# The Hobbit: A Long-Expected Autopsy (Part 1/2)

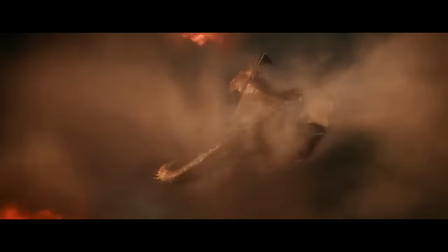This results in adding many climaxes that don't go anywhere, character moments that come either too early or too late, and several elements that just don't translate.
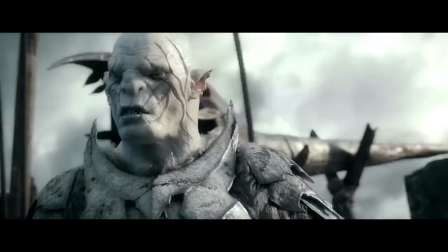Bilbo has nothing to do during the Battle of Five Armies and is unconscious for most of it. This isn't so much a problem in the book as the Battle of Five Armies takes up all of like half a chapter,
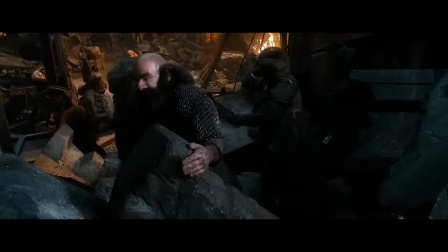But they went and made it take two hours of a two hour and 44 minute movie that relegates Bilbo into a minor role and most of the dwarves as glorified extras.
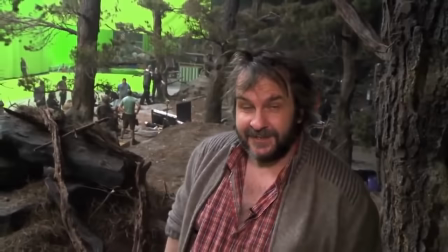But the worst problems don't arise because the book was a challenge to adapt. There is a good movie in this mess if you edit out like half of it.
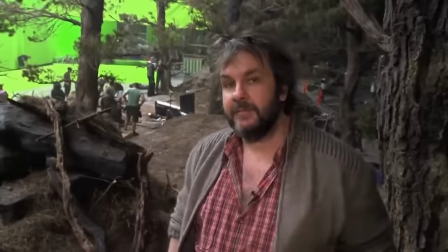It's the horrible structure problems that arise from the decision to split two films into three a matter of months before the first film was set to be released.
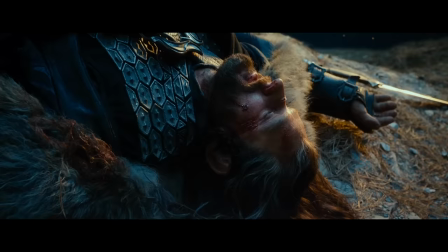So character beats need to be shuffled around not only according to the needs of adaptation, but according to the needs of film structures.
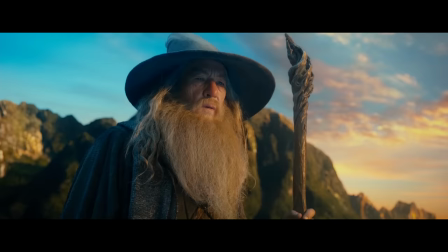So this moment, where Thorin finally respects Bilbo, happens here.
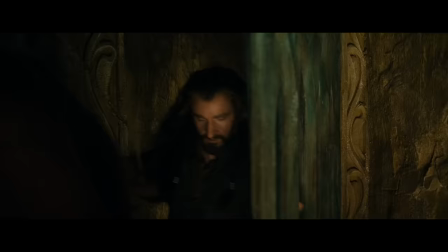Rather than after Bilbo frees the dwarves in the barrels, where it was likely originally intended to have happened and where it makes more sense to have happened,
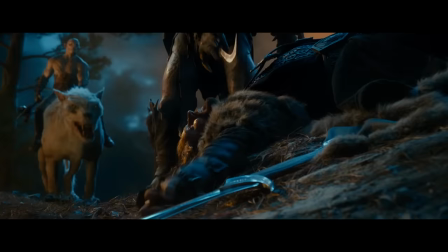because Bilbo had repeatedly proven himself to Thorin by that point. But in the final version, where Thorin has to respect Bilbo before the Eagles rescue them,
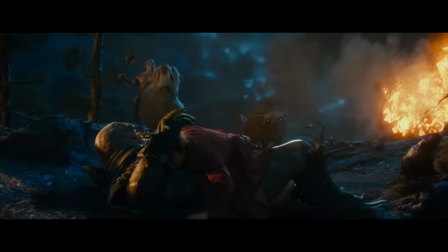the one action Bilbo gets is to bum-rush an orc, like a linebacker. And it makes that plot point weaker because Bilbo freeing the dwarves through his cunning and magic ring is what makes him valuable to the party.
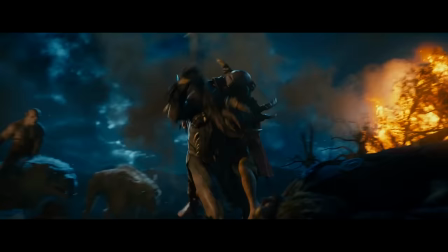He doesn't think like them and his wits are his greatest asset. So his prove-myself-to-Thorin moment being like a football tackle just makes a rushed moment all the weaker.
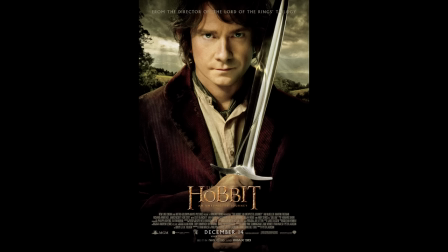Bilbo's not a linebacker. He's a hobbit. He's THE hobbit.
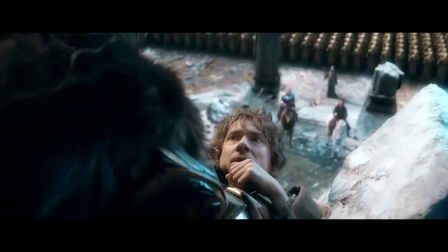And now Bilbo and Thorin's relationship has zero development throughout movie two. It's just kind of at a par, and then they have their falling out in three.
When you decided to make three instead of two movies, isn't it hard to split in story arc from two into three? Well, it was actually better. I mean, we made that decision because it was gonna be, we felt it was gonna be a better shape. I mean, it was our decision. It wasn't a studio decision.
Really? Really? I find that very hard to believe. The original first film was set to end once the party got to either Erebor or Lake Town.
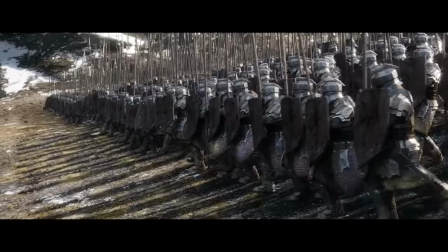Part two would have been getting into Erebor, everything with Smaug, and then five armies.
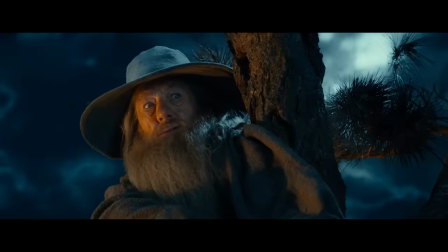So the nonsense climaxes of movies one and two, which involves so much...
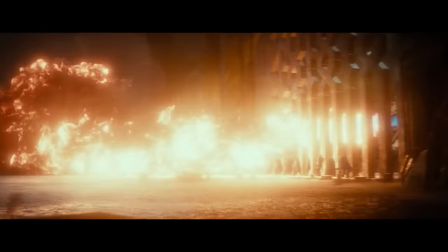What? What? Are dwarves heat resi- Metal doesn't- What?
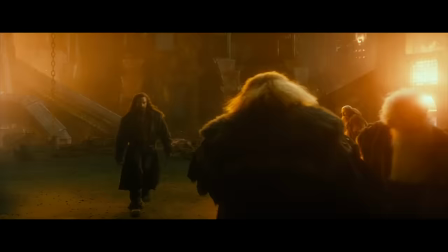What? But...
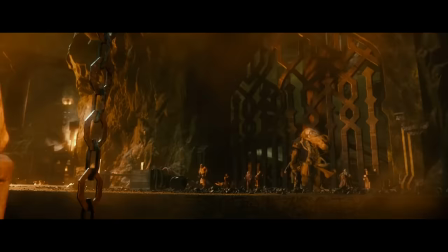The need for these contrived climaxes that add nothing to the overall narrative directly trace back to that 11th hour decision to turn two movies into three, because all movies are trilogies now.
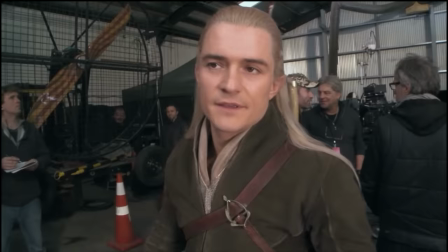Is this two or three? Oh, it's three, is this three, yeah. It's three.
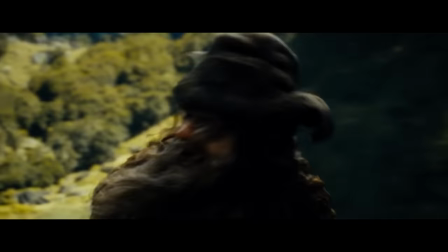There you go. It's that easy to be confused.
And then there was the stuff they added.
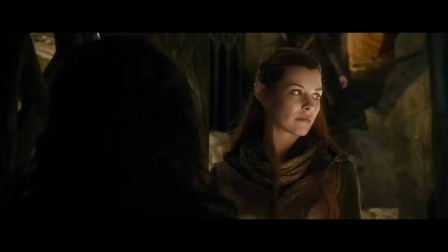Oh, and the stuff they added.
Aren't you going to search me? I could have anything down my trousers.
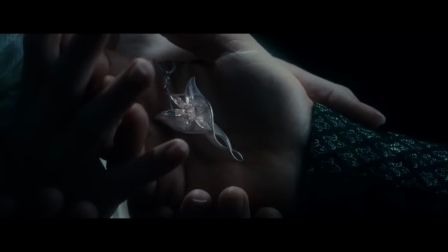Again, to compare to the Lord of the Rings, because we have to, they cut just as much out of the novels as they added into the films,
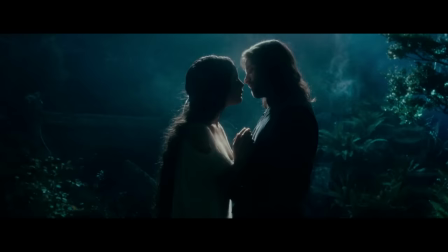and most of what they added was some expansion on material from the appendices, most notably Aragorn and Arwen.
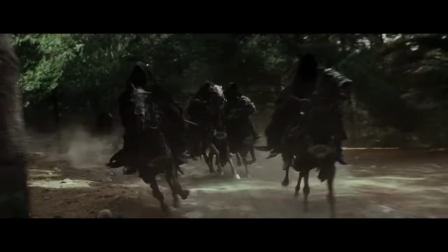At the front, when Arwen rescues Frodo, is more of a change rather than an addition, and again a positive one in my opinion.
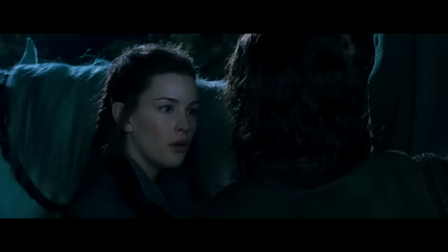In the book, Frodo is rescued by a character who never appears again, so making it Aragorn's one true love makes that plot point stronger.
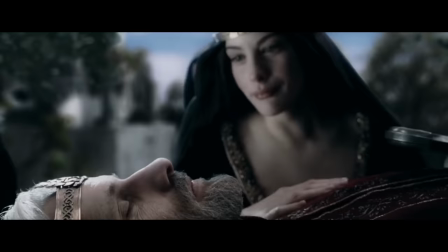In the two towers, they also added a warg battle and Aragorn getting separated, and a bunch of scenes with Arwen, and Arwen leaving and then coming back.
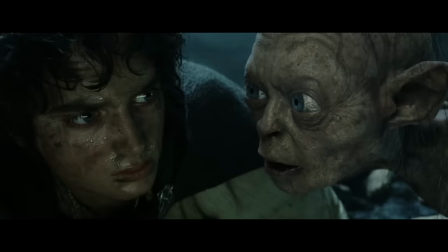Frodo and Sam have a tiff in The Return of the King, which, you know, I'm not a fan of, but I guess I get why they got it.
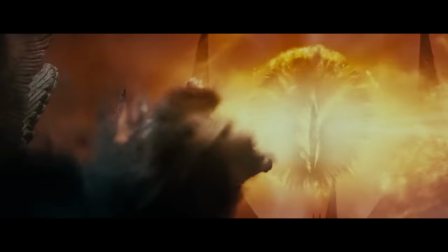Gollum framing Sam, which is kind of dumb, but okay. And then there's the scene at Asgiliath at the end of Two Towers that gives Frodo and Sam a climax in the second movie.
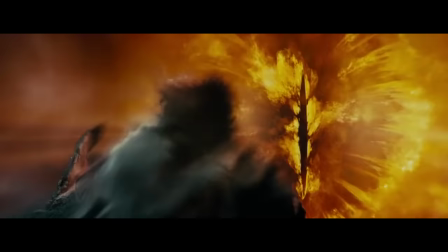Those are kind of like the only major additions.
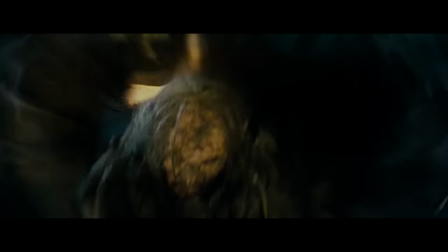They cut out a few chapters, like Tom Bombadil and The Scouring of the Shire entirely, but they didn't add that much in the grand scheme.
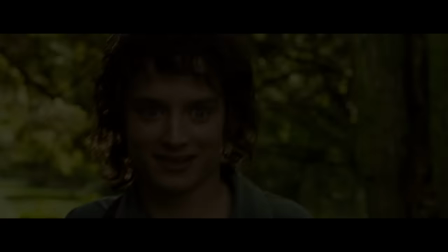Here's some of the stuff they added to The Hobbit.
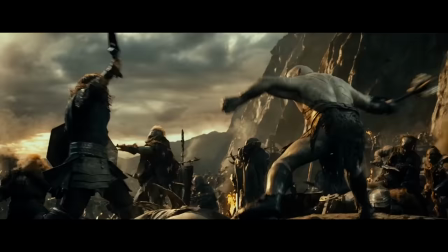The White Council, this orc mini-boss who's in all three films, fighting dragon priests,
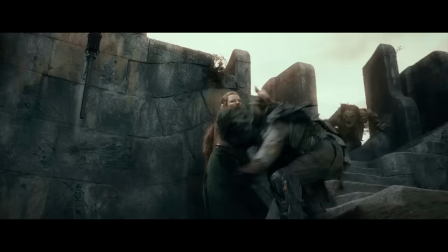Evangeline Lilly, Legolas fighting, that endlessly long barrel-river chase scene between orcs and elves and we're fighting.
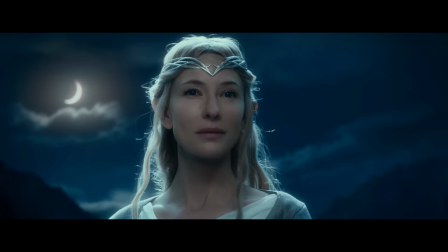Keeley's hot and he's in love. Gandalf and Galadriel... huh?
Keeley, Keeley, Lorny.
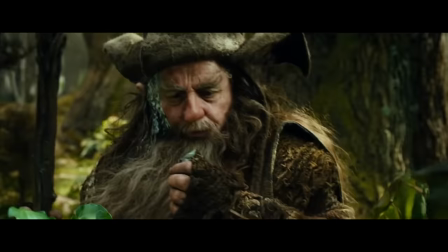Legolas fighting! Radagast the Brown. He's got poop on his head.
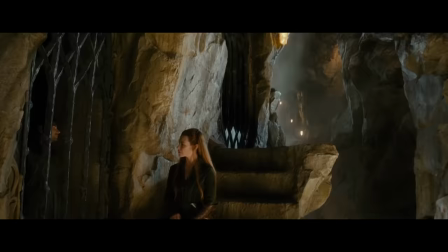Useless framing device. The entire climax of Desolation. Evangeline Lilly is in a love triangle.
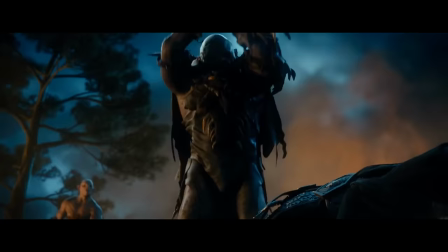Legolas is sooooo cool. Wow, this framing device sure is going on forever. Bilbo linebacker.
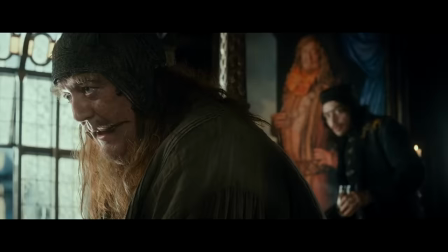Did they fuck? Side quest to Angmar that goes nowhere. Stephen Fry's horrible henchmen.
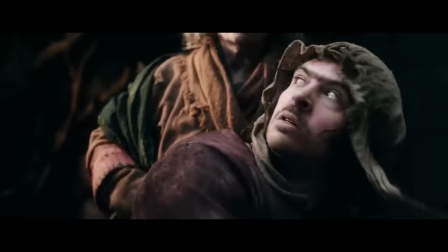What is happening? On-screen white council scene. God, Alfred is awful.
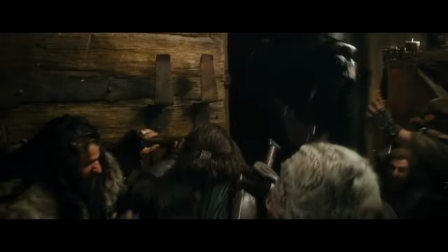Look at Legolas go! Bard the Bowman has a family now. Bjorn needed a bear chase scene.
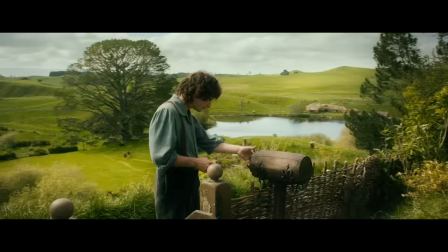Come with me, my lady.
Gandalf, she's married! Intuitous Elijah Wood cameo.
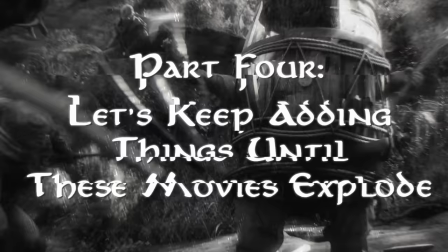True love. And that's like not even half of it.
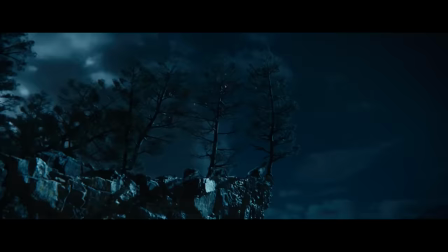This ties in with other adaptational problems,
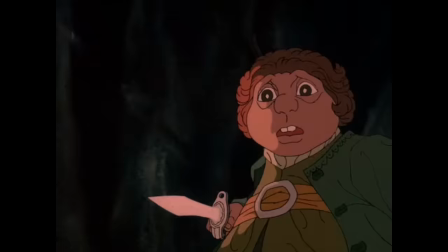namely the problem of The Hobbit being so different and more childlike in tone than the more gritty adult Lord of the Rings.
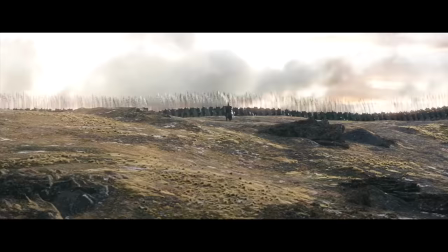First, the Battle of Five Armies. Just all of it. It takes up about half a chapter and Bilbo is unconscious, so of course this needed to be expanded.
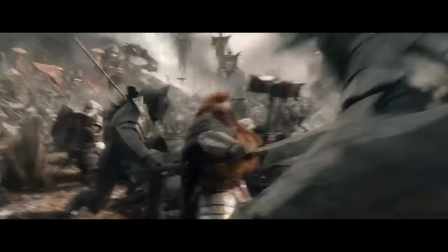But the result is longer than the Battle of Helm's Deep, which itself started to drag in the run-up.
But do not trust a hope.
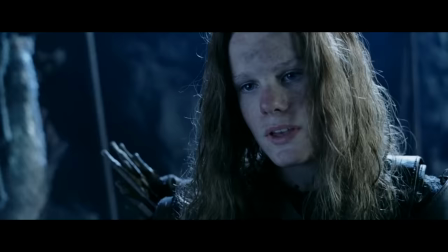There is no hope. There is still hope.
We get it.
They say that it is hopeless.
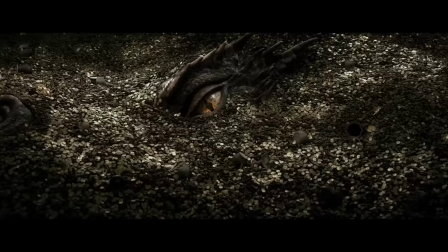We get it.
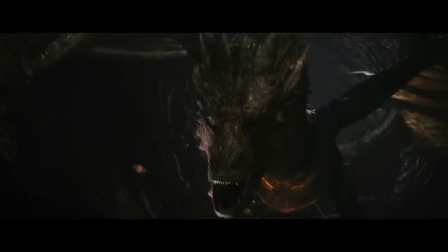Another consequence of splitting two movies into three is that movie two needs a climax now, and that is how we got the escape from Smaug scene and the heat-resistant dwarves.
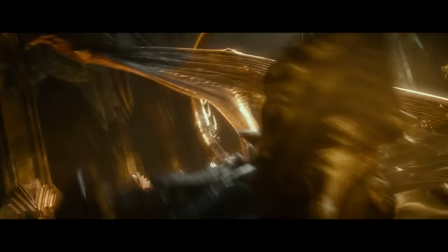It adds a gratuitous action scene that goes on forever, but adds absolutely nothing to the narrative plot-wise.
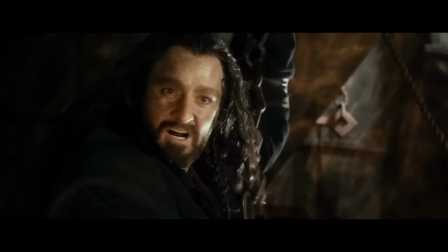Smaug was going to go destroy Lake Town either way, so this action scene is bereft of tension in every regard.
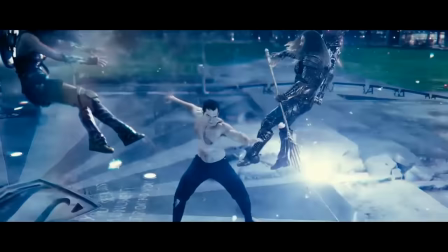This is a problem in a lot of recent films. Studio will mandate X number of action scenes,
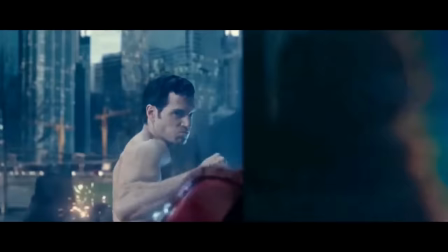but these action scenes either have no tension either in the macro sense of how they advance the plot, or in the momentary sense of whether the characters get through or not,
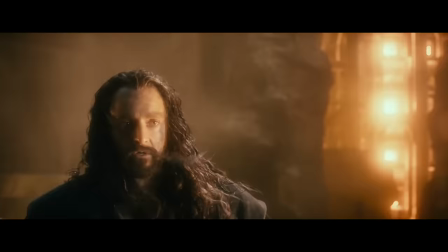and whether we, the audience, care. This is particularly problematic in that the dwarves seem utterly resistant to dragon fire and to heat in general.
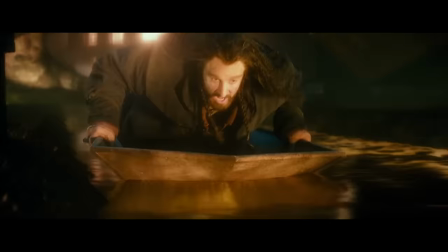So there is no physical danger to them, so... Why...
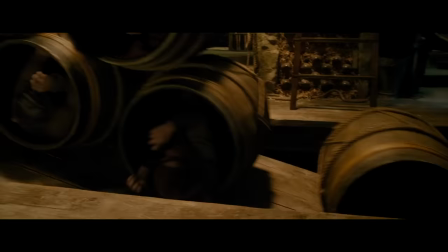Thorin? Thorin, you know Metal is a conductor, right? There is a similar problem in the scene where the dwarves escape the elves.
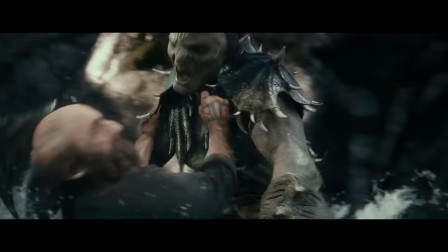It has a plot-related tension of escape, but the action is so absurd that you can't really feel for these guys.
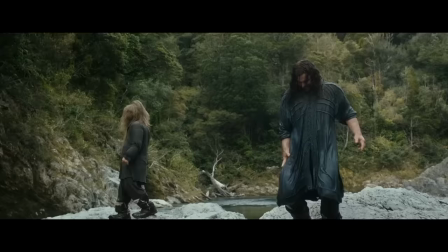They appear to be made of rubber. They don't seem to have any mortality. Healy gets shot by an arrow and that's sad and hurts him.
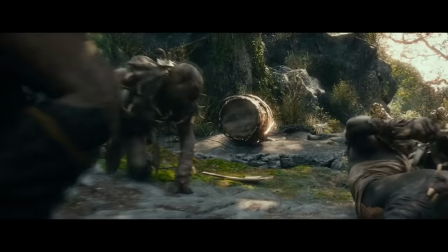But meanwhile, this is happening.
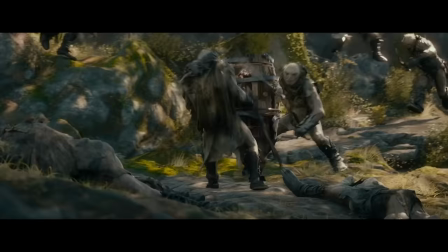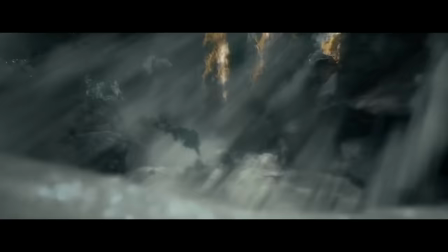And cartoons barrel boing boing all in the same scene. Are these guys impervious or not?
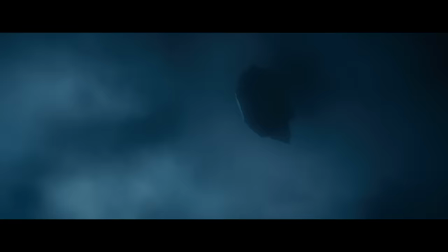And if they are impervious, then where's the tension? And then there was the Storm Giants.
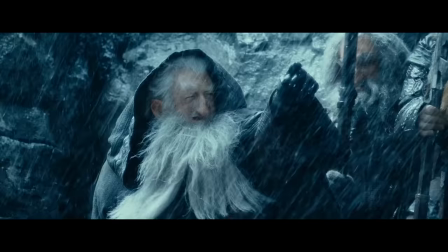This is no thunderstorm. It's a thunder battle!
Oh, the Storm Giants.
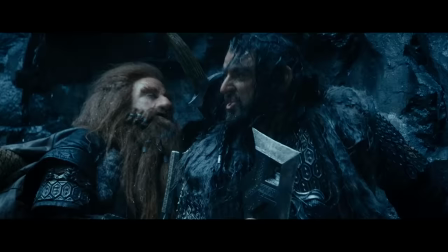So like Five Armies takes up about half a chapter, the Storm Giants, a five-minute scene, takes up about half a sentence.
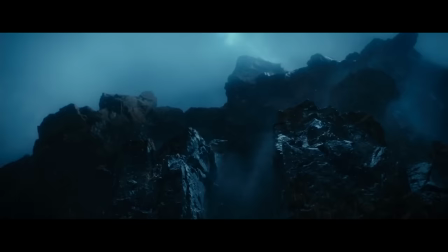Here's the sentence.
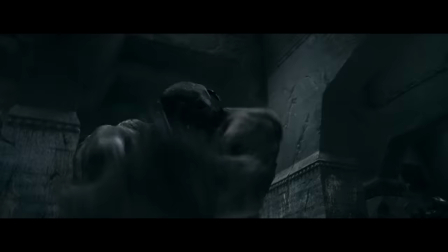And according to the Annotated Hobbit, most Tolkien scholars don't think of Storm Giants as, like, alternate fantasy creatures that we haven't seen yet.
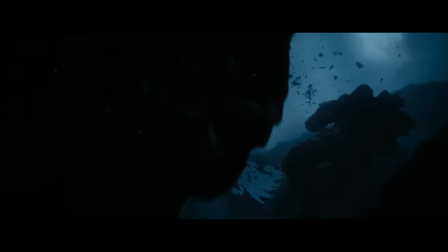They're, you know, they're just trolls. Cave trolls, troll trolls, trolls that like to play in the rain and throw rocks.
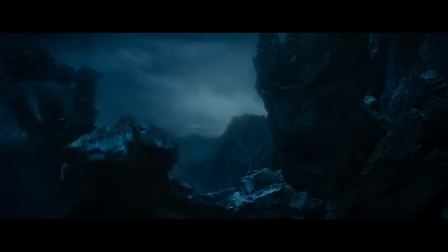You know, the fun kind of troll, not the internet kind.
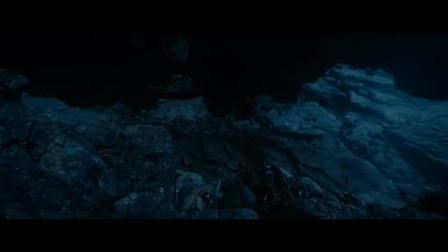But speaking of cave troll, there is a scene in Fellowship that this reminds me of. We're in the mines of Moria.
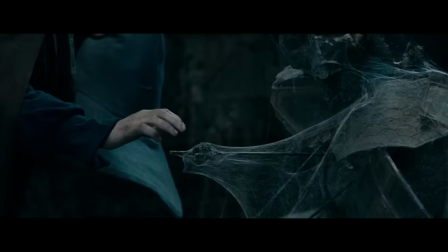We've just found out how Balin and all of the dwarves there died.
They are coming.
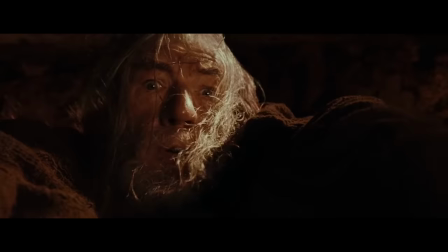And then Pippin inadvertently causes an extended action scene that goes on for about 20 minutes and ends with Gandalf's death.
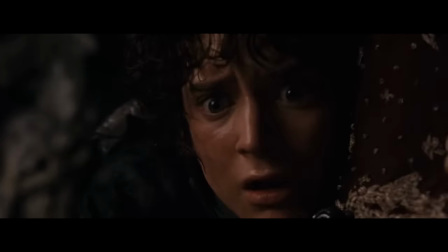You see what I mean about action scenes should advance the plot?
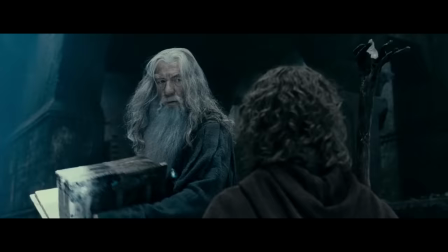Anyway.